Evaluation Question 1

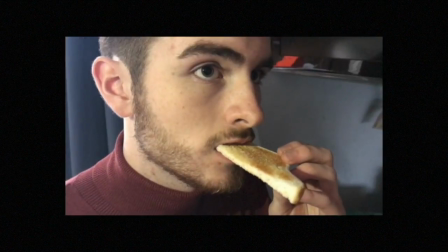However, our sequence only uses the dialogue from the female to say, "Good morning, Daddy," again to create enigma around the situation to the audience.
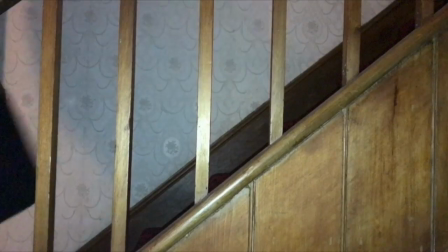The lack of dialogue from the male is atypical because the dialogue is typically predominantly from the villain,
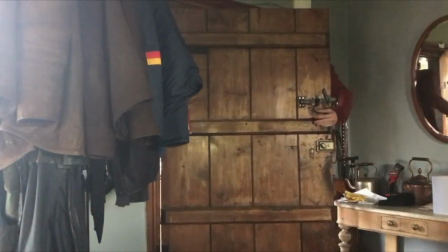as the audience learn his intentions and confirm their thoughts that he is the danger and the threat.
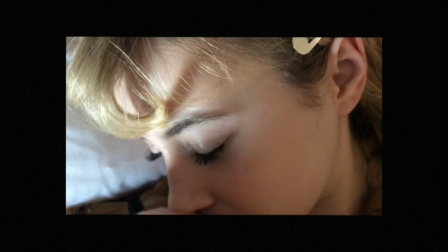We decided to develop the fact that a zoom out can represent the audience's distancing themselves from a character.
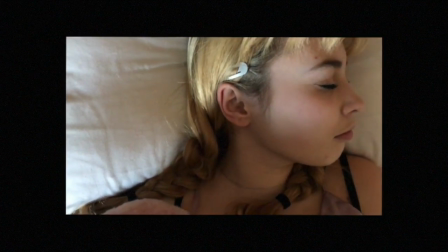For the whole first half of the narrative, the camera zooms out from the female character's face. We decided it would be significant to include this into our opening sequence,
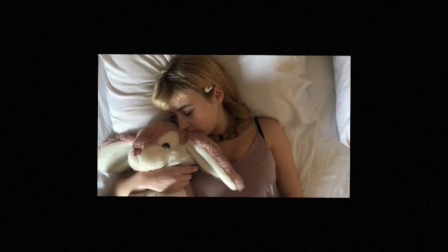as we purposely tried to make it seem to the audience that everything was fine in the beginning, so it develops to reveal something is wrong.
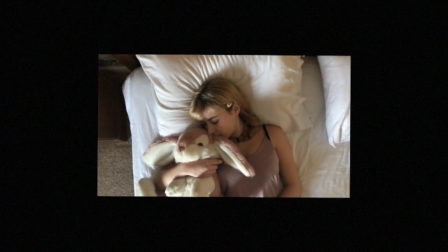This can be a symbolism for that this, as it suggests that the audience is so close to her at first, they think they know the real her and everything is okay.
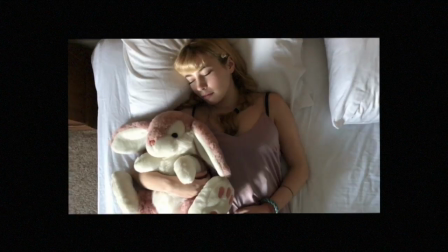However, as it zooms out and the audience get further away, it symbolises the fact that they know less than they ever thought they did.
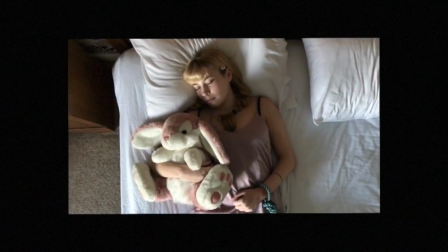This is reinforced by the rope they see on the wrist as they zoom out, as they were initially oblivious to.
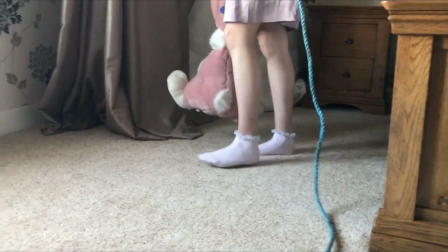The match of action was added to add to the enigma around the two characters' relationship.
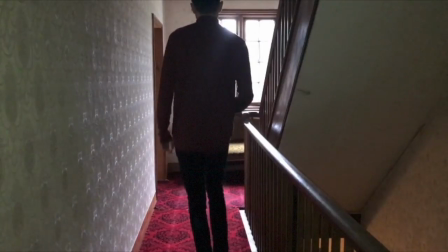The match of action suggests that there is a bond between the two characters, however this is challenged by the fact that they're walking in opposite directions across the screen.
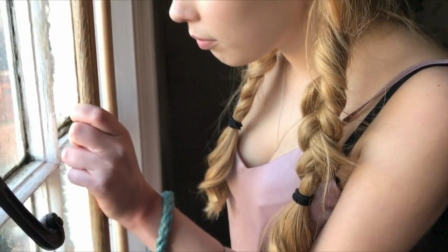This represents the fact that they've been forced together but are completely separate from each other.